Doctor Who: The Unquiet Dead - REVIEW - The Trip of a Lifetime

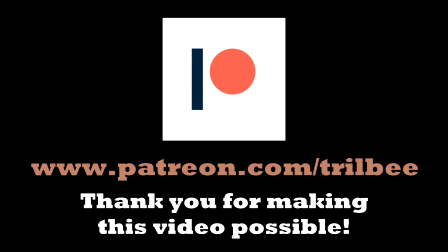(0:00)
This video was made possible through the support of my patrons.
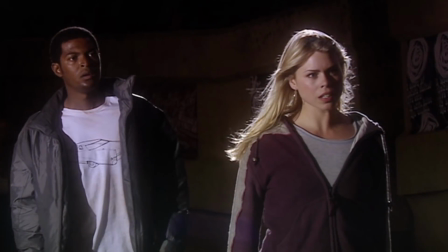(0:06)
Due to Doctor Who's format, you've got the ability to essentially tell three different types of stories.
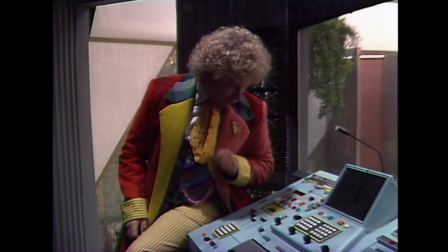(0:13)
You've got your present-day contemporary, your futuristic sci-fi, and your historicals.
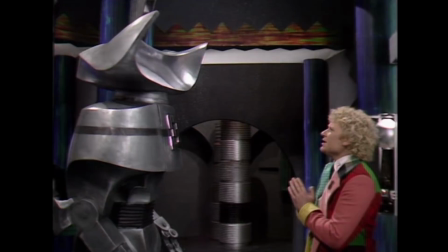(0:18)
Obviously, you can take those formats in very different, more abstract and creative directions, but that's a simplification,
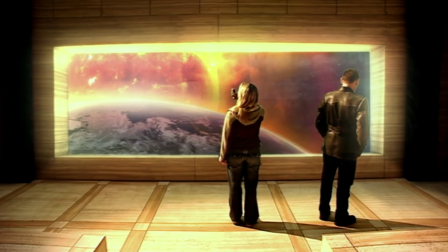(0:24)
and it made sense for Doctor Who's 2005 revival to open with what amounts to a trilogy featuring this format.
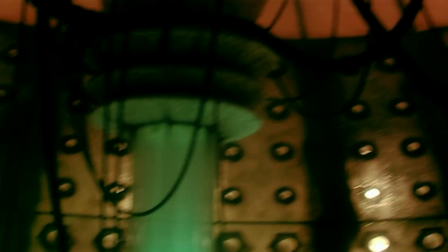(0:32)
As the Doctor says, Rose has seen the future, and now it's time to take a look into the past.
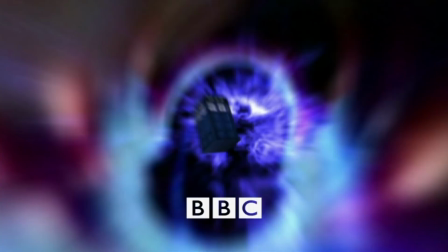(0:37)
Welcome back to The Trip of a Lifetime, and if you want to keep up to date with me on this journey,
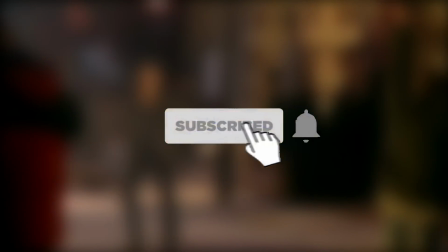(0:42)
as well as other Doctor Who related discussions, be sure to subscribe, ring the bell icon, and let's get 19th century up in here with The Unquiet Dead.
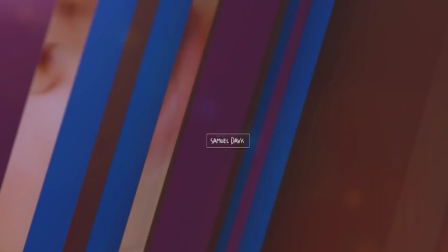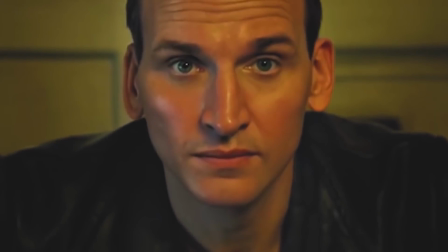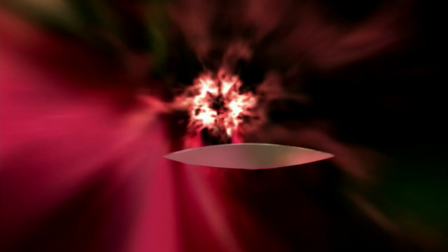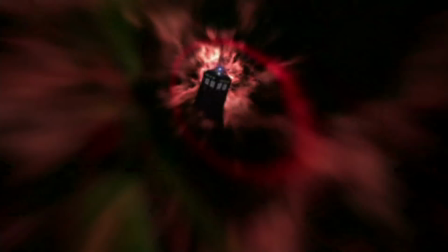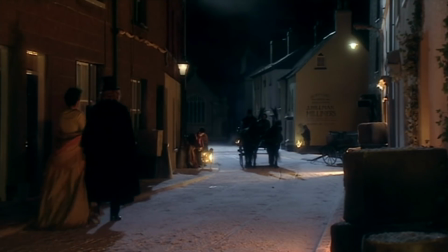(1:19)
So our setting is 1869 Cardiff, where Charles Dickens, played by Simon Callow,
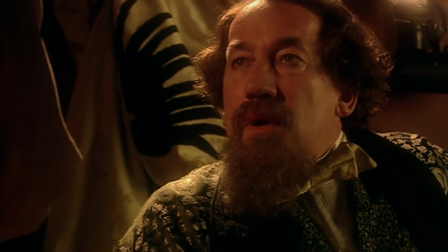(1:24)
is away from his family in the final months of his life, performing at live shows.
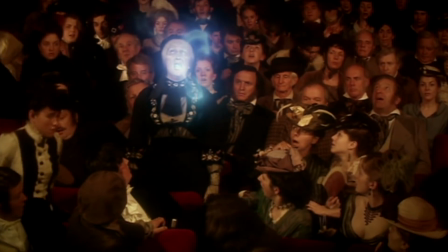(1:29)
However, one of his shows gets interrupted by a spectral visitor, possessing the corpse of an old woman.
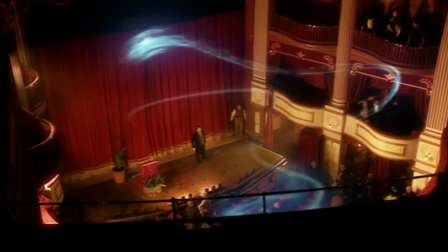(1:35)
The ninth doctor and Rose happen upon the event, and discover the source is coming from a funeral parlor,
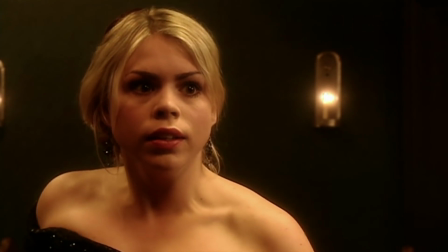(1:41)
where the dead have been walking there for some time, and there's also a woman with a psychic gift.
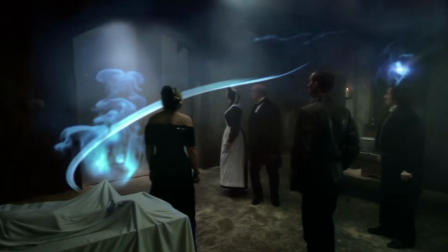(1:47)
It's up to our heroes to find out just who these gaseous creatures are, and what they're after, and just what can be done about The Walking Dead.
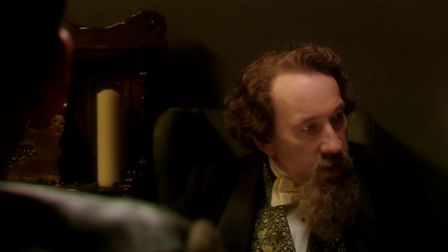(1:55)
Now, it's hard to talk about a story like this without mentioning its writer, Mark Gatiss,
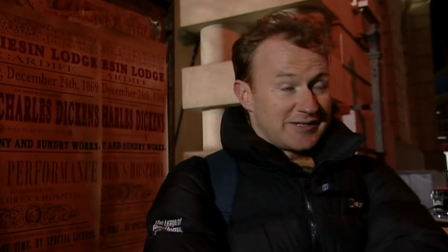(2:00)
a huge fan of the classic era of the show, and he was a prominent writer in the wilderness years and in the early years of Big Finish. Being part of the League of Gentlemen creative team, he's well known for his macabre sense of humour, and I think that, outside of the showrunners, Gatiss is the closest thing to an auteur writer that we've had in the revived
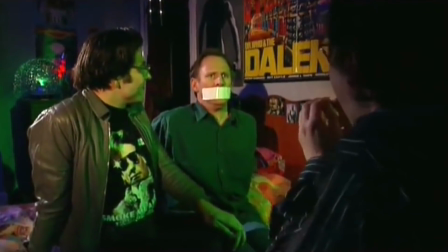(2:20)
series with
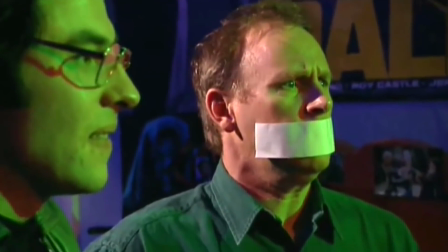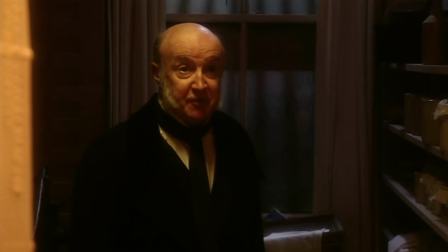(2:34)
his best traits on full display in the
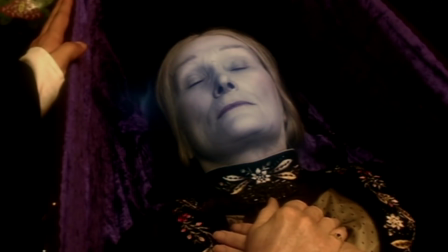(2:39)
unquiet dead firstly we have the morbid subject matter these aren't alien bodies
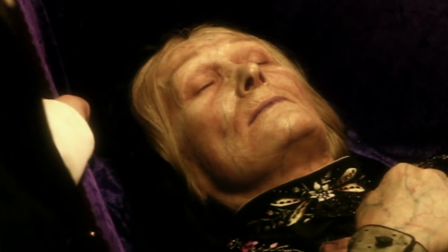(2:45)
these aren't possessed people they are corpses that lack of pretense of a conceit
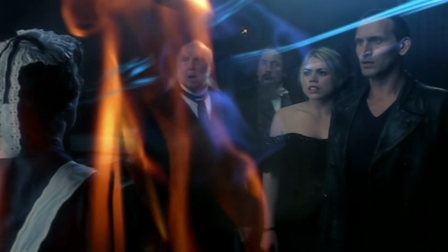(2:50)
gives this episode a real edge to it we have references to and in-jokes,
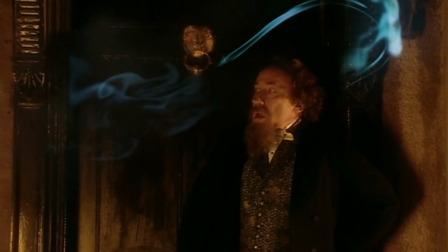(2:56)
with my favourite being the Gelf, possessing a door-knocker, Jacob Marley-style,
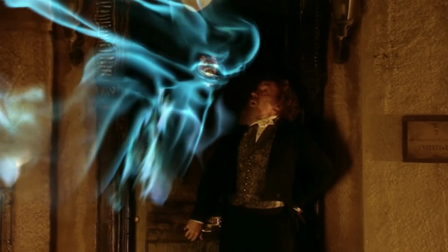(3:01)
much to Charles Dickens' horror, and we also have Gatiss' trademark sense of humour.
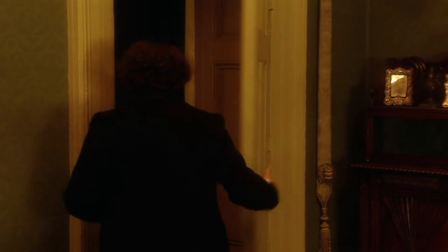(3:06) That's how I got the house so cheap. Stories going back generations.
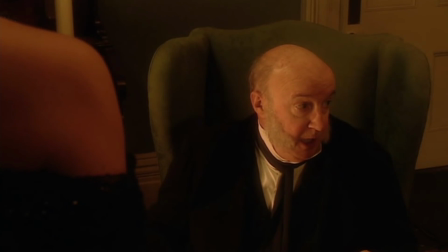(3:12) Echoes in the dark, queer songs in the air, and this feeling like a shadow passing over your soul.
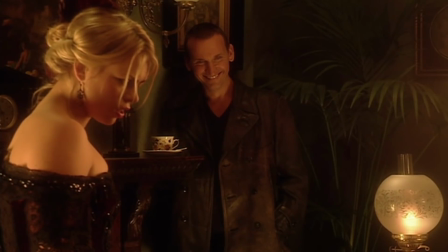(3:22)
mind you truth be told it's been good for business just what people expect from a gloomy old trade like mine but let me back up because
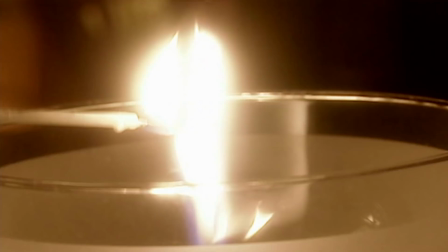(3:29)
i really want to talk about the opening i promise i won't do a scene by scene breakdown but this is one of my favorite pre-title sequences
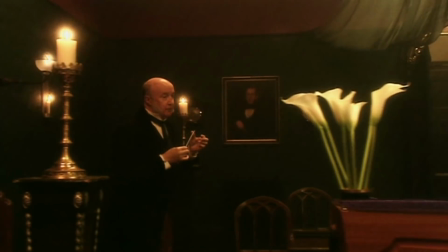(3:36)
from the opening shots showcasing the gas lighting establishing a key plot point right off the bat we also have the lovely character
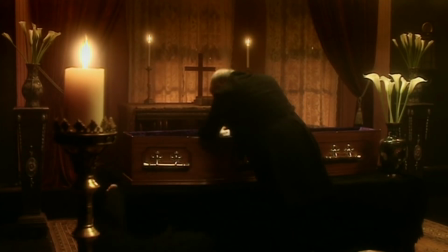(3:44)
work portraying mr sneed as a caring professional but he's also fully aware of the issues he's having with the corpses right now.
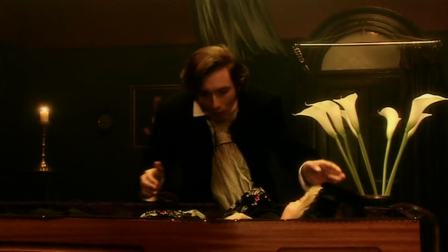(3:52)
We've got the gruesome concept of a grandmother coming back to life and killing her own grandson,
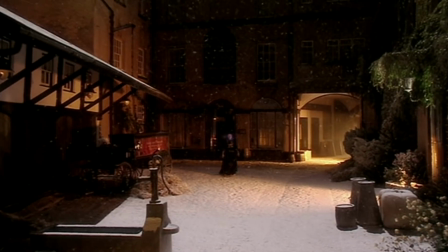(4:01)
and we have the long shot of the zombie, walking towards the camera enveloped in the blue gas,
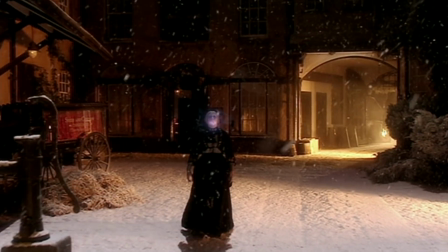(4:07)
with the beautiful location work and the snow in the Victorian city providing an immediate
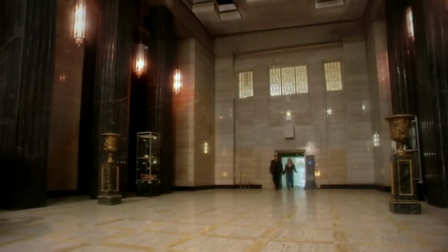(4:12)
contrast to last week's futuristic clean interiors circling a son.
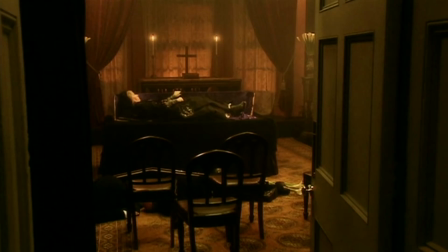(4:18)
The Unquiet Dead wanted to demonstrate that Doctor Who can do range, and this opening scene allows it to prove that and hit the ground running.
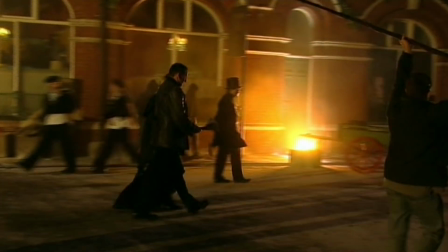(4:26)
Superb. Also, remember that this episode was also directed by A. Ross Lynn, who did The End of the World. Basically, what I'm inferring is, find a director who can do both, and you may think I'm just fanboying here, and maybe I am, but seriously, look at this framing.
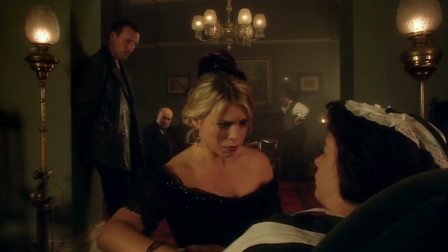(4:40)
Look at it. Look how dynamic that is. Look at that depth.
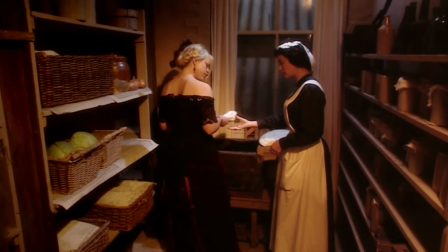(4:45)
Though I get the sense Aeroslyn resented the production team for setting the
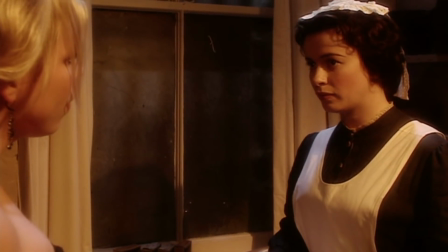(4:50)
long conversation scene between Rose and Gwyneth in such a cramped cupboard.
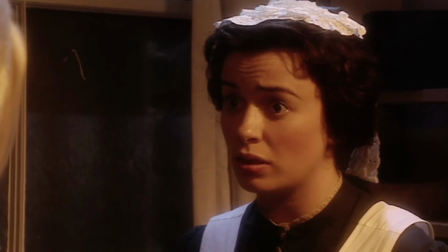(4:55)
God, I can feel the camera operator just squeezing behind Eve Miles to try and get that over-the-shoulder shot.
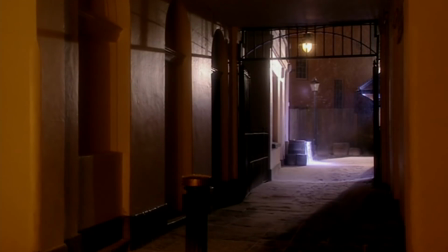(5:04)
Okay, I'm done now. Okay, moving on. And then the Doctor and Rose arrive and take a moment to contemplate their lifestyle.
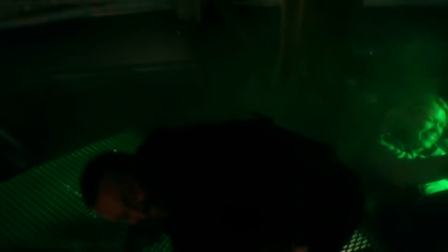(5:10)
Also, I am watching these episodes back-to-back and they weren't really designed to be done like that This
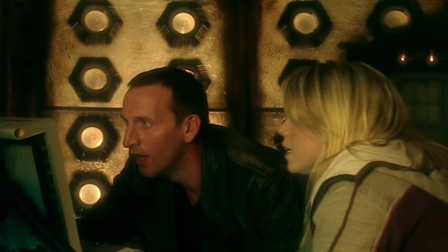(5:15)
is pre-Netflix and pre-binging but this line from Rose Not a bad life?
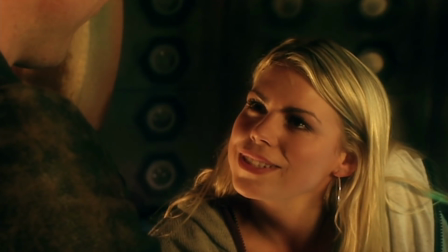(5:22)
But we're two
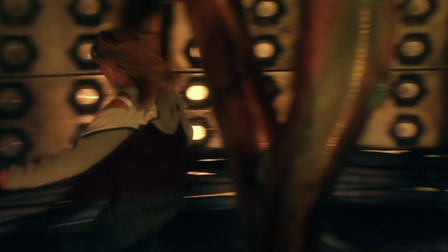(5:24)
Feels like such a great direct continuation of how the last episode ended I'm left traveling on my own because there's no one else
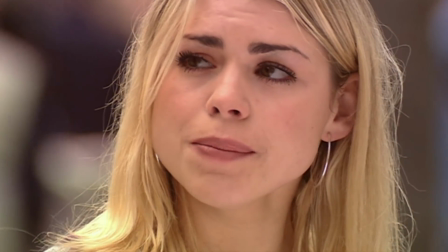(5:34)
Who's me?
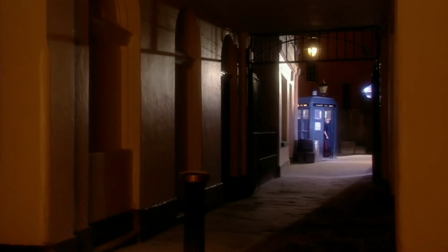(5:38)
and then rose steps outside to christmas though she thinks it's naples
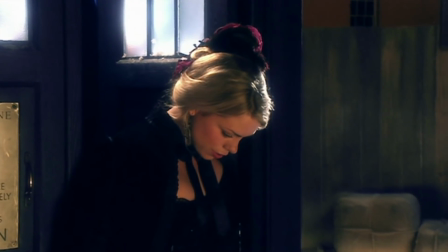(5:43)
when she's actually in cardiff but the point still stands i love the crunching snow sound
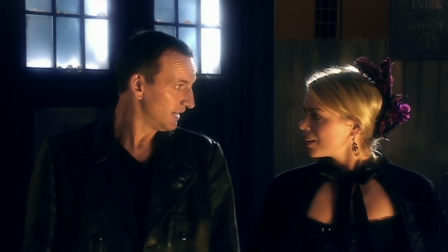(5:48)
effect when she puts her shoe down then her and the doctor link arms and
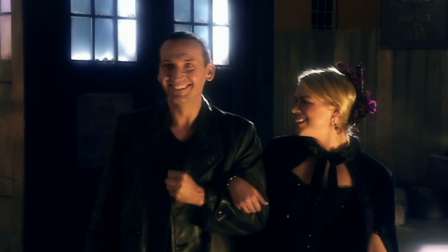(5:53)
leave their literal footprints in the history books sure the production budget
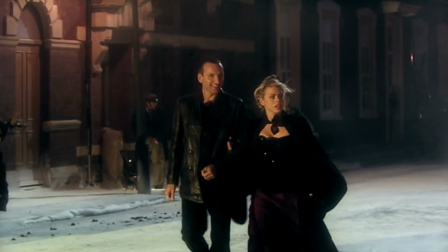(5:58)
limits 1869 cardiff to just one very big street but they manage to hide it well,
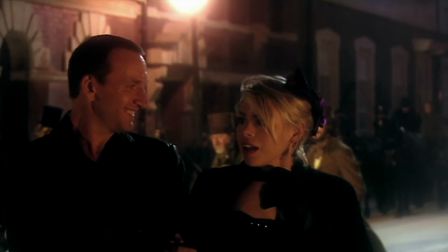(6:04)
with brilliant period costumes, street lamps, the snow. It's wonderful. This is such a gorgeous-looking episode.
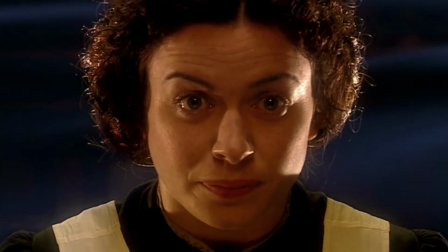(6:11)
The séance is beautifully filmed.
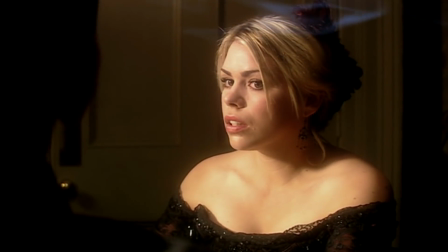(6:13)
I love the gelf gathering behind Gwyneth, the Doctor glancing over to Rose from across the table when the time war gets mentioned.
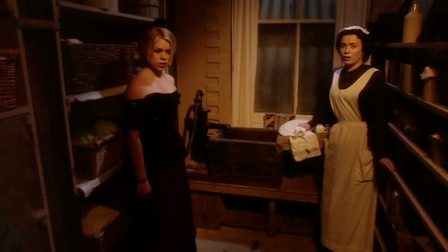(6:20)
This shot of the Doctor stood alone in the doorway. Brilliant shot after brilliant shot in this episode.
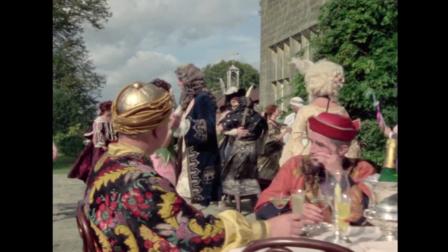(6:27)
Doctor Who was always able to make great-looking historicals, mainly because the BBC storage rooms would have great period costumes and props that they could use,
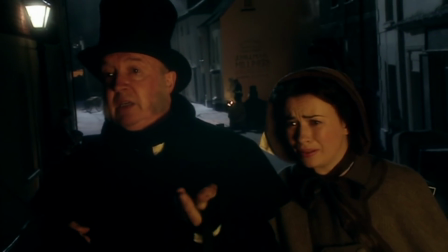(6:36)
but it's great to see this tradition make its way into the revival.
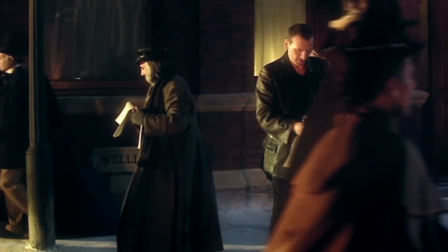(6:40)
But it's not just the look and the feel of history that makes its way to this era, but we also get strong character work as well.
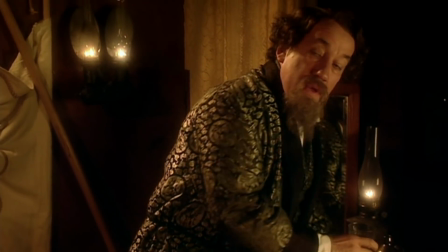(6:47)
There's a really refreshing character turn for Charles Dickens.
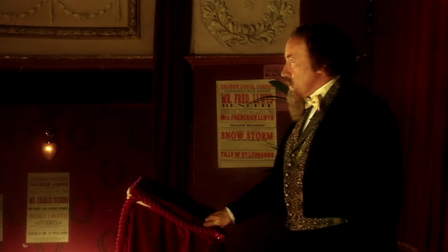(6:50)
The episode could have just given a flat arc interpretation of a famous author, throwing in some references to his books and called it a day,
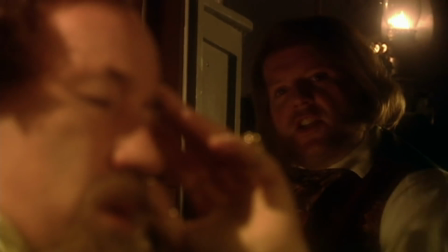(6:58)
but here we get a more realistic and grounded portrayal of a man nearing the end of his life,
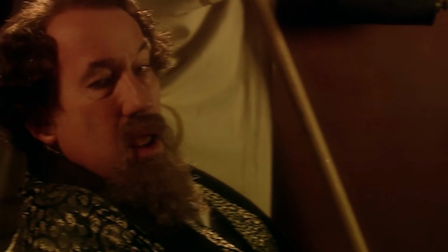(7:04)
believing himself doomed to repeat the same stories over and over and over again because he thinks he's learned all there is to learn,
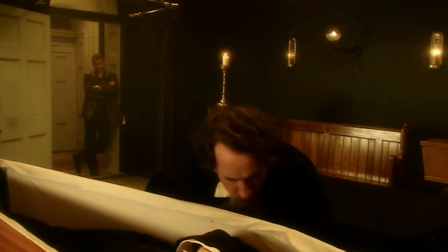(7:12)
but then along comes the Doctor and he gets swept up in this adventure and learns that he's barely scratched the surface,
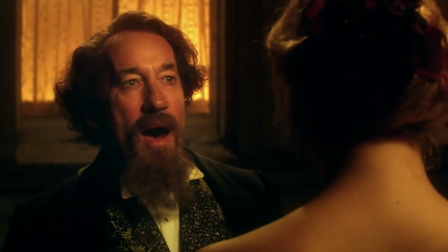(7:19)
and that realisation fills him with a renewed life. He almost goes through the same arc as Ebenezer Scrooge and I love it.
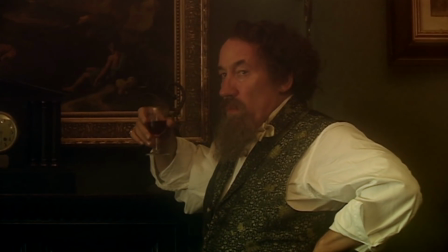(7:31)
It was the script's objective, to prevent giving Charles Dickens a stock and dry characterisation,
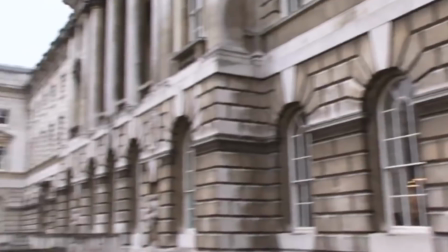(7:37)
that drew Simon Callow to this role in the first place, especially since he's well known for his biographies about the man,
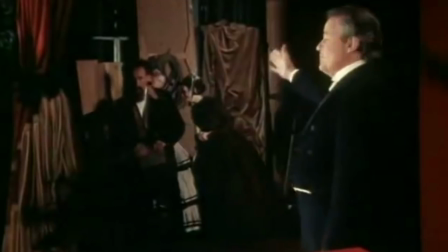(7:45)
and having played him in several other TV shows and stage productions.